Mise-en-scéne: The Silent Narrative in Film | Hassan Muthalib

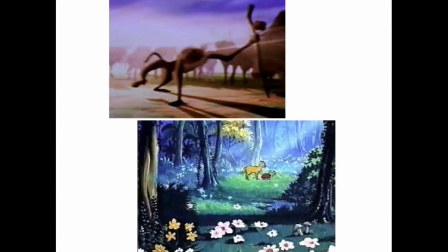[59:30]
We are actually of the end. In my film, Sang Kancil dan Monyet, I had the light coming from above to signify that there's a moral message in this film.
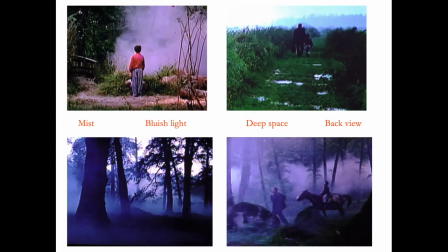[59:39]
Next. And blue light and so on, and straight lines and mist, all negative indications.
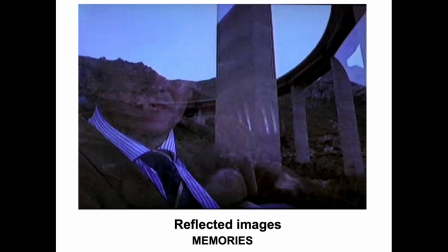[59:47]
Next. From Majid Majidi's film. And in Cinema Paradiso, reflected image of the director of how bad he feels,
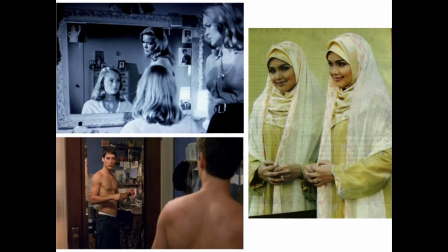[59:56]
remembering all those memories that when he came back. Next. And reflection in a mirror is negative. So this photographer who took Siti Nurhaliza did not understand. The person has a psychological problem. That's what it means when you take a reflected image.
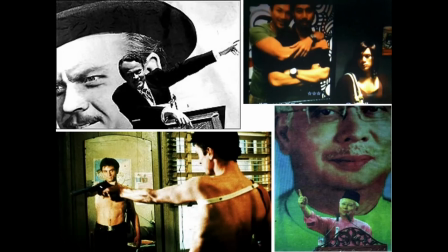[60:15]
Next. And when you have the same person in the frame, it means there's something wrong with the person.
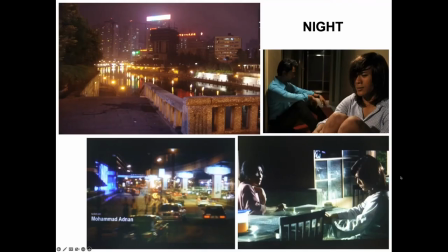[60:24]
Next.
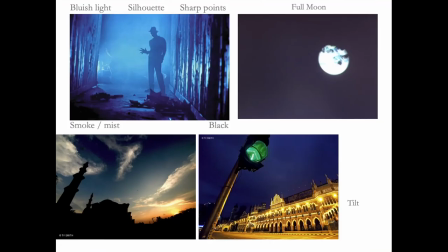[60:28]
And if you take at night, negative. Next. And blue light, black and white, and silhouette, and strange what do you call, camera angle, negative indicators.
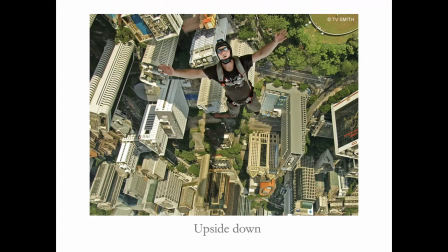[60:42]
Next. And upside down. So I think we'll have to stop here. If you take any shot upside down, you're already saying something is wrong. Okay? If someone is lying on the ground and you take him upside down, that means he will die.
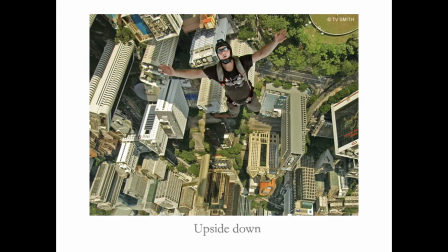[61:01]
And if someone had a heart attack, you have to shoot him upside down when he's lying on the floor. It's a signifier that he is going to die. Okay? So that's how you tell stories using mise-en-scène. Yeah. All right. Yes. I'm so sorry, Pak Hassan, that our time is limited. But thank you very much for all this explanation. I hope the students can digest. Actually, some of them have left because they have another class. But before we end this, I would just like to open to any students for just one question, if you have any questions from the students. I think they are stunned. But anyway, you will start to remember all this when you are watching films from now on. Yes, so like I mentioned to you, Pak Hassan, I will be with the students this afternoon at 2 o'clock in the big lecture hall, big screen, good sound to watch a film that you have chosen. Would you like to say a few words? I didn't tell them what the film is, so please don't tell them what the film is, but can you give a reason? Because I was wondering as well, why did Pak Hassan, of all films, why did Pak Hassan choose this film? You want to mention the title? No, don't tell that was the title. But just say why did you choose that film? Okay, for beginners, all these things that I mentioned is going to be a bit difficult to digest. So I just chose a mainstream cinema with popular actors that they already know and a very entertaining story. And then I'm going to analyze and go deeper into how everything was structured in terms of mise-en-scène, through the acting, through the cinematography and editing and so on. So that after this, when they are watching any Hollywood movie or Bollywood movie, they will not think of it as just entertainment, but there was so much work put into it. And the director will be really, really happy that you saw all that hard work that he had put in. Yeah. Okay, you have your mise-en-scène there as well, Pak Hassan. Oh, yes. Because as you were explaining, you know, you had a glimpse of the cattail and then it was crossing the frame and now it's entering the frame again. I got 9 cats. Yeah. Okay, so again, thank you very much, Pak Hassan, on behalf of the students. They don't have any questions. Probably, like you said, they are stunned. So we will continue to meet them this afternoon on campus to watch that film.